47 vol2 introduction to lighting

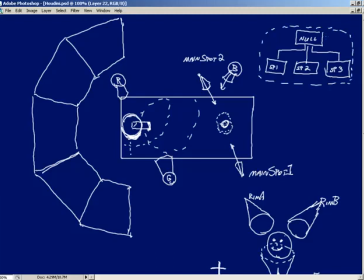989s
And the great thing is, because we're using that naming of underscore shot 2 when we initially name those lights, when we duplicate those nodes, they're going to get renamed by underscore shot 03, because Houdini automatically will bump up that trailing number by 1. We duplicate them again and they'll get renamed to underscore shot 04. So without doing anything, all the names are going to be updated to make things very clear which lights are for which shot.
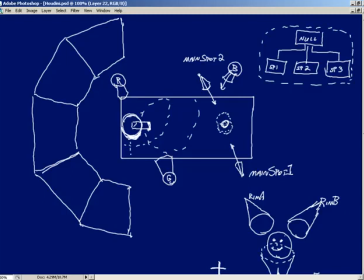1009s
Exactly. Okay, so we only have one thing left to deal with, and that is the audience. How are we going to go about lighting the audience? Well, for starters, we're going to place, let me find the best way that I want to draw this.
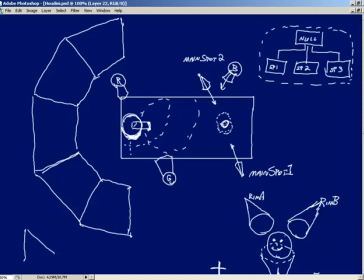1023s
First of all, I'll give you guys a cross section. So I'll give you something like that. So let's just say if we were to slice this out right here and take a look at a cross section, we would end up with something that looked like this.
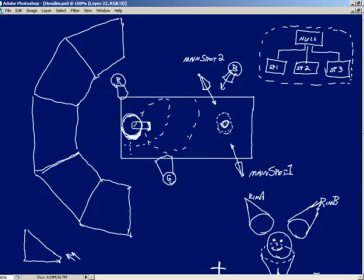1036s
So down at the bottom, we're going to set up a distant light pointing upwards that is going to have a color of red. This will, once again, serve as sort of a bounce light to simulate light that's being bounced back from our stadium, from the stage.
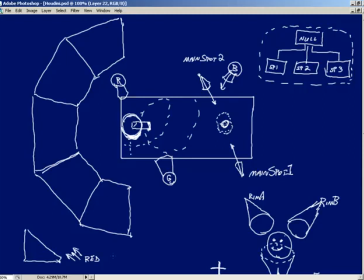1055s
We've got a lot of red going on in the scene, so we want to make sure that some red is getting bounced around to all of our characters. And this will be called something like Bleachers Bounce.
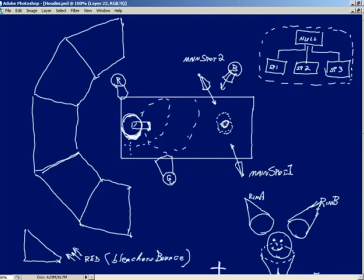1070s
Then, of course, we need some sort of illumination from above, so we're going to use a distant light above pointing down. I'll just draw 2 arrows. This light will be blue, or a bluish color, blue-gray, if you will, and its name will be something like Bleacher's Top.
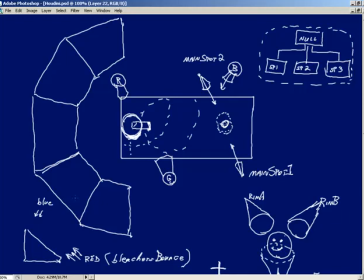1087s
I won't jot it down, but everyone's now heard it. And that's going to provide a very nice illumination once you go in there and you work with the parameters, of course, because now we've got all of this light being applied to our characters that's somewhat bouncing up,
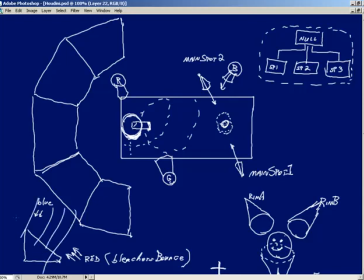1100s
and then we've got all of this light that's coming from all over the place from above that's providing that grayish blue illumination. Now, we'd like to get some rim lighting in place for our characters, and this is where things really do get interesting.
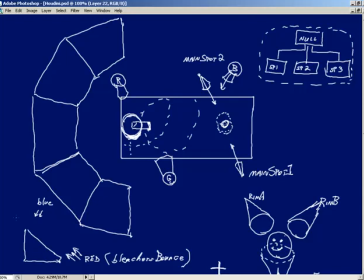1114s
The rim lighting will help take all of our characters and kind of separate them away from the benches and the back of the stadium. It'll look really nice. But the question is, how do we go about getting this set up properly?
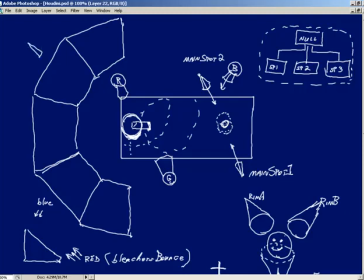1128s
Because if I was to put a light back over here to illuminate the sides of a character, well, what's going to happen with this light as it starts to get over into, depending on how wide of a cone we set up, we're going to start striking the side of characters' faces,
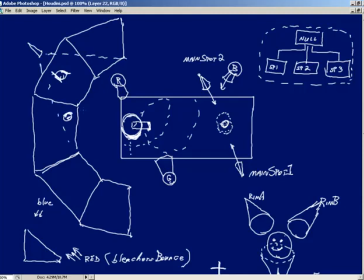1147s
and suddenly it's not going to look so much like a rim light when we start looking at characters that are not in the specific column that the light was set up for. It would be nice if we could go and do some light linking and say, look, all right, that light's only going to affect characters in this column only.
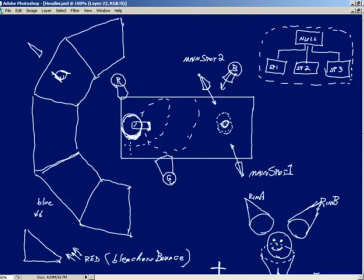1165s
Well, how do we need to go about doing that? Because at the moment, if you think about the stadium and the audience, it's just one object. What we're going to do is we're going to cache out all of our geometry. And by caching out the geometry, this means that basically every single frame is going to have a new geometry snapshot.
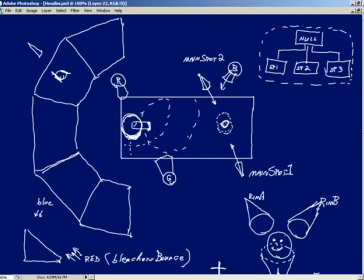1183s
This means that we won't have to have our network calculate the data for all of our characters bouncing up and down. So that's going to speed back up playback in our scene considerably, which is going to be
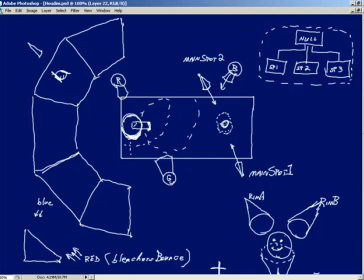1196s
nice. But also by breaking this up into just simple geometry snapshots, we can do some fancy stuff with our network to separate each of our columns into their own little groups that we can then address with very specific lights for illumination.
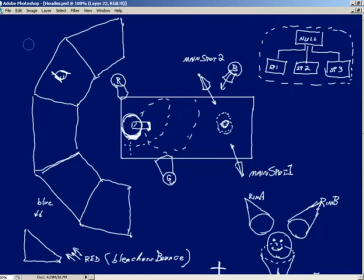1215s
So this is going to give us exactly what we're looking for. So let me go ahead and erase those, bring my brush back over. Now I don't unfortunately have a lot of room above, but I think everybody's going to get the idea real quick. What we're going to do is we're going to set some lights up like such,
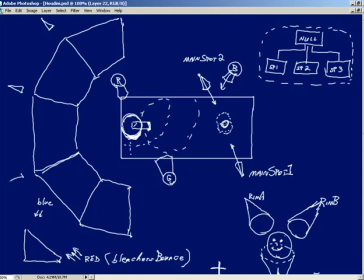1231s
back behind where each of our columns come together.